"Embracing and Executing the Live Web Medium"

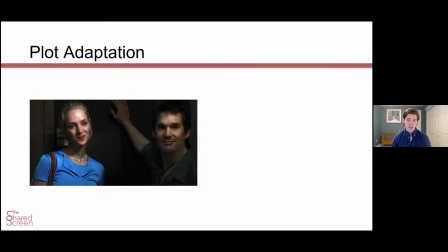Or the DA who barges into the hotel room now becomes the DA that,
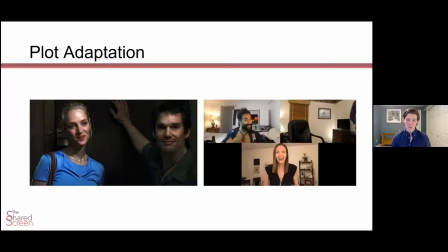surprise, gets invited to pop onto a Zoom call.
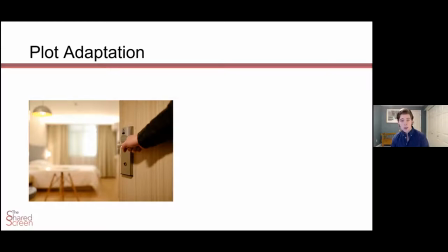Or even me exiting and returning to the motel room now becomes me exiting the Zoom call and then popping back on from a different location.
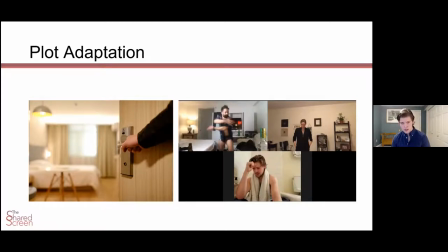So some recontextualizing into the world of zoom.
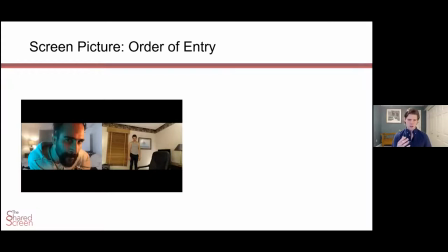The second thing we realized and this goes to the direction that Bob was kind of talking about earlier is how do we create interesting dynamic visual screen pictures and the first thing we realized was order of entry is really important. We can control what the audience is seeing left and right by the order in which the actors enter and
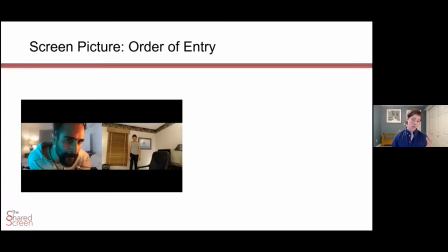we realized that kind of the power position is the left side of the screen since we naturally read left to right. So here we have Travis is driving the scene from the left position and then even when he's farther back from the camera it
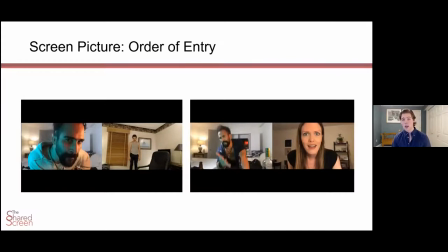still reads like he is driving and pushing the scene because he's staying on the left and Chelsea came in second.
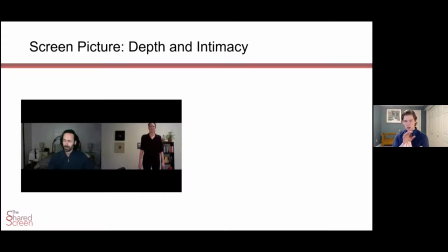The other thing we realized is depth sort of equals emotional intimacy between the characters and between the audience. So the beginning of the scene you've got a couple that's in a fight and by the end of the scene we've got them reunited and there's some hope and some resolution.
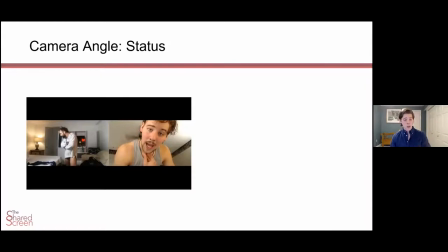And then finally we actually realized we could play with camera angle to show status of characters. So for me, in this clip, I'm literally talking down to Travis. And then later in the play, I'm being dwarfed by the conversation going on.
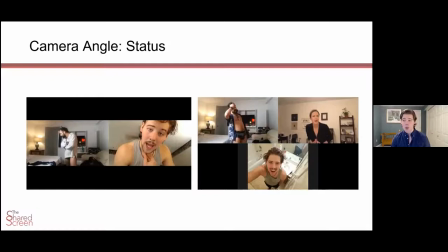And as actors, we were creating and moving all of those things live. Okay.
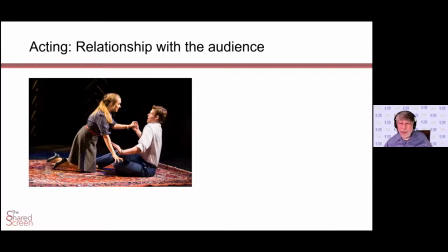This is where I want to come in and ask you a question because it may not be as obvious to everybody as it is to you. I noticed that you had a change of location. where did how did the how did your how did your laptop and your zoom camera suddenly become in the in the bathroom yeah
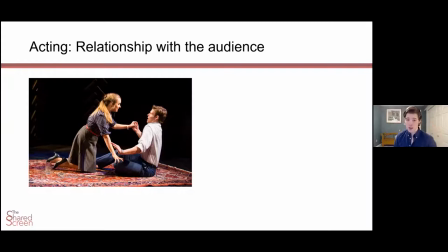in about two slides i'm actually going to show a video of that transition and how it works um so hold that thought and get to it because it is really cool and you just you just have to see it to believe it um so the other question we had is actors which of course artists and writers
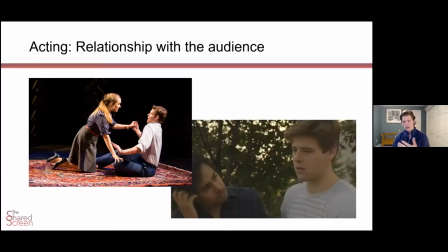have when you're changing this medium is when you're on stage or you're on film you know where your audience is they're behind a fourth wall or they're behind a camera and you know how to relate to your acting partner but on zoom your partner's not in the room with you and you don't really know where your audience is
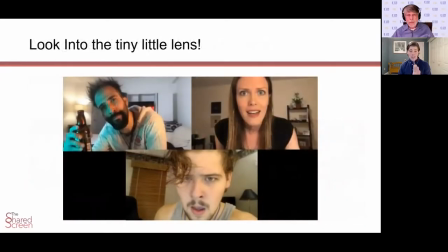and we realized the key was to look directly down the camera lens because then what happens on the screen is the audience sees three people in a conversation but as actors, we actually can't see each other.
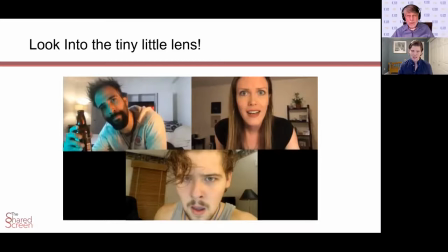I said this to Bob earlier, but it's a really strange new practice to have to watch peripherally and listen and react to your partners. But any time you stop staring down that camera lens, it reads that you have completely checked out of the conversation and it takes the audience out of it for a split second.
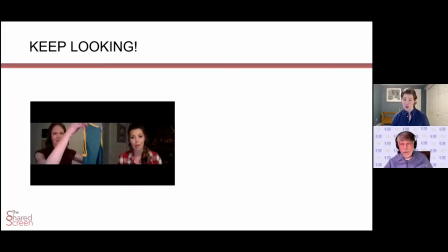And then you also have to keep looking no matter what task you're doing. So whether you're folding laundry or brushing your hair or ironing a shirt,
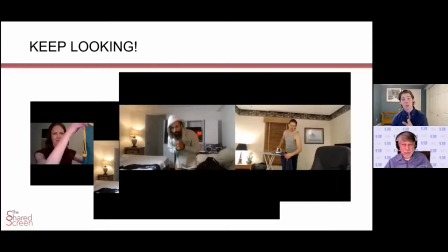the more you're connecting to the camera, the more that it reads that you're actually talking to each other.
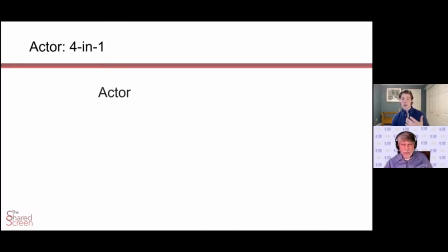So we ultimately realize an actor has a job of being four things in one. You've got to be an actor. You're also your own stage manager because we actors are the ones in this medium who are performing and creating our own entrances and exits. We're actually pressing our video on, video off, mute, unmute buttons.
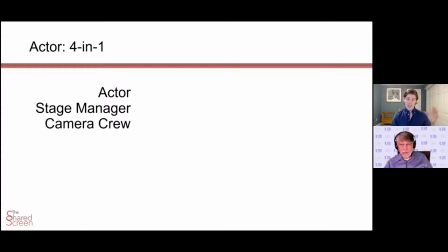You have to be your own camera crew because we're doing our own lighting and our own sound and creating our own camera angles live.
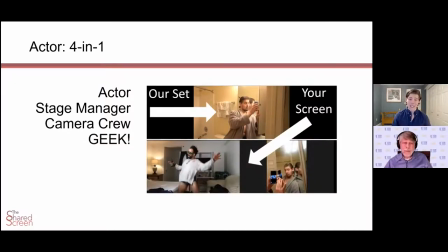And you also have to be your own complete geek in terms of setting up your wireless and your setup. So what I'm about to show you in the next slide is going to be a video clip. Up at the top, you're going to see what a video of my set is.
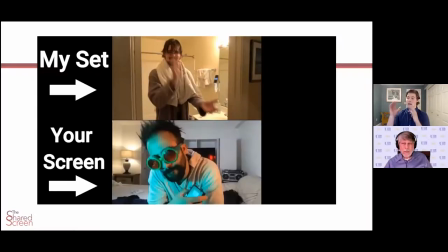I had my assistant was actually taping me, moving between the sets. And the bottom half of this screen is going to be what you see on Zoom. I'm going to be pausing and clicking through the talk through what's going on here, and this is where we'll see that transition that Bob asked about, so it'll kind of be more clear to you guys what I mean in terms of being our own camera.